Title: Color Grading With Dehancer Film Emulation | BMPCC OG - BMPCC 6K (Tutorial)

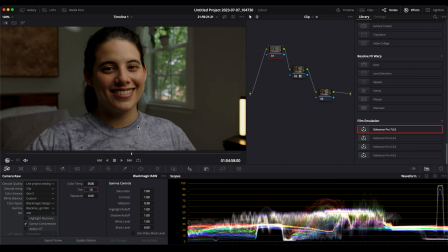Boom. Her cheek looks like her cheek now. It doesn't have that green hue on it or anything like that.
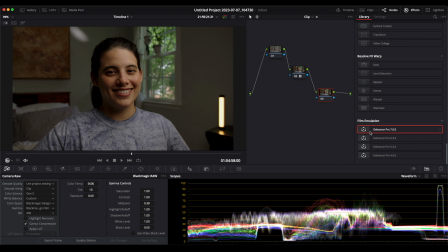So we're going to go with this. We have the phantom LUT, and now we're going to add Dehancer, and we're going to work through that. So same thing. They always have the film enabled, and they always have the film grain enabled.
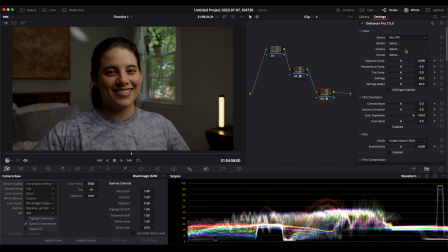So we'll turn that off. And we don't have to do anything with the camera because we already decided we're using the neutral phantom LUT as our base. And we're just going to go in from there. So I'm not going to use any film stocks on this one. We're going to start with film compression.
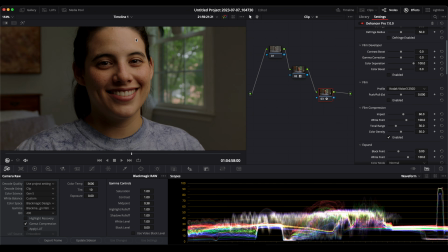And as soon as we hit that, again, pay attention to right up here on her forehead, off, on, okay?
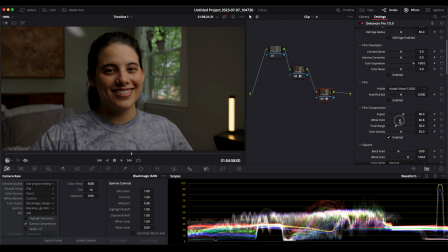And if you pull this white back, you can see what it's doing. So we'll get that about halfway. It doesn't need to be crazy. And somewhere in there, and then tonal range, you can see it, that starts to affect more of the image. So probably about there. Color density, we'll bring it up.
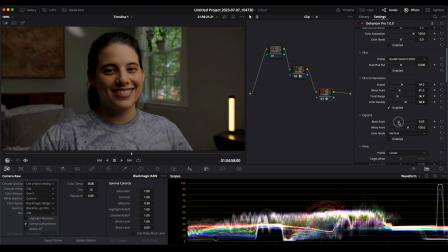Okay, now we're going to go down again to our expand. Same scenario. Enable, darken, bring this up a little bit.
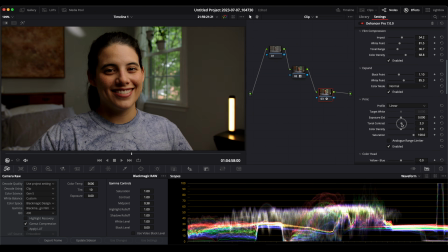Okay, down to our print. Tonal contrast. Again, this is personal preference of how far you want to go. Let's really push this one. So it's just really black and dark on this side. I don't think I had any negative fill. You know what?
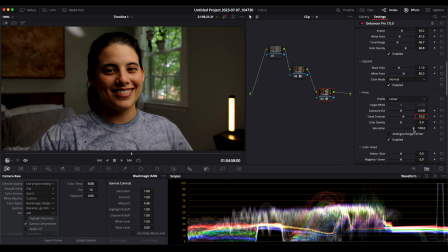Now I take that back. I think I did have negative fill on this side, kind of at an angle. So that obviously helped quite a bit. For sure, it helped a lot. Tonal contrast, color density. Here's, let's look at color density here.
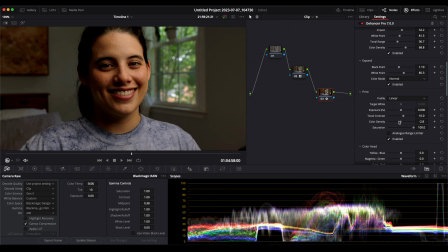Okay, so let's look at her face here. And right now we're just at 0. Now if I pull it all the way back, it's pretty obvious we've pulled the life kind of out of the image a little bit. You can see, her face looks a lot more pale. Even the green in the background kind of looks dull.
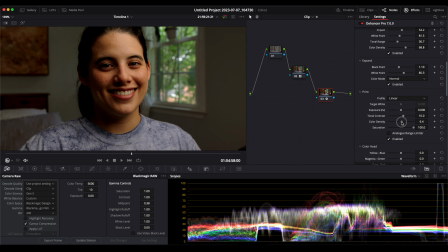And as we bring up the color density back to where it started, around 0, looks great. But as you start to push it and push it and push it more, you get this rich color, okay? And I think it can be scary to go with that, but once you add the film grain and any halation, and if maybe you're doing a 4:3 aspect ratio, I'm telling you, it gives it pops. It has that 3D look. It feels real. And I find it to be more engaging than just kind of like a dull, color graded film video.
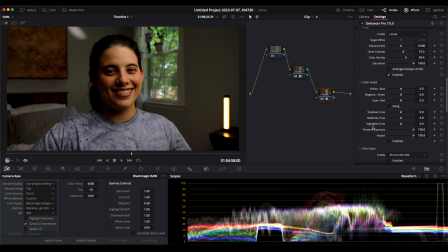So that's print. I could talk about print all day. We're not going to mess with any kind of shadows or midtones or anything like that. I have been using the 65 millimeter ISO 50 for film grain, and that's been nice because it's super subtle, even at 500.
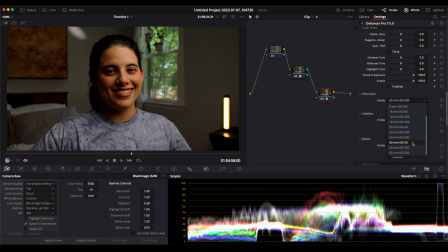It's pretty fine. So we'll keep it at ISO 50. Halation, we're not going to use in this. Bloom, we will. And as you can see, it barely brings out just a hair.
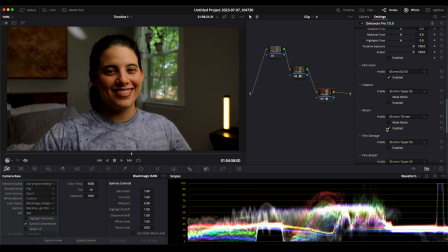Again, giving it a little more of a gritty feel. But also, to me, it's a clean, gritty feel. It's like two words that don't really go together, like a clean, dirty look. But that's what it is. We don't need to do any film breathe or anything like that.
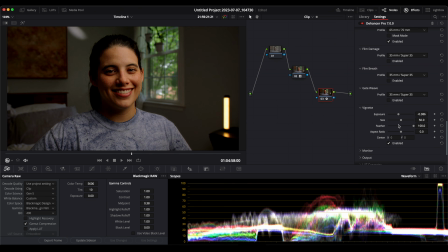We could do some vignetting if we wanted to around her. Let's see. Yeah, let's do that. That's cool. It's what is the aspect ratio though?
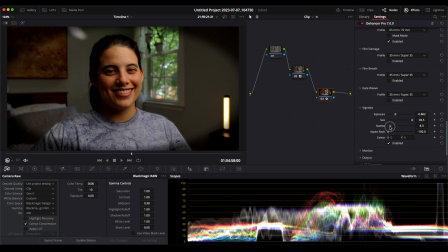Yeah, there we go. So we'll feather that, and then we'll pull it back.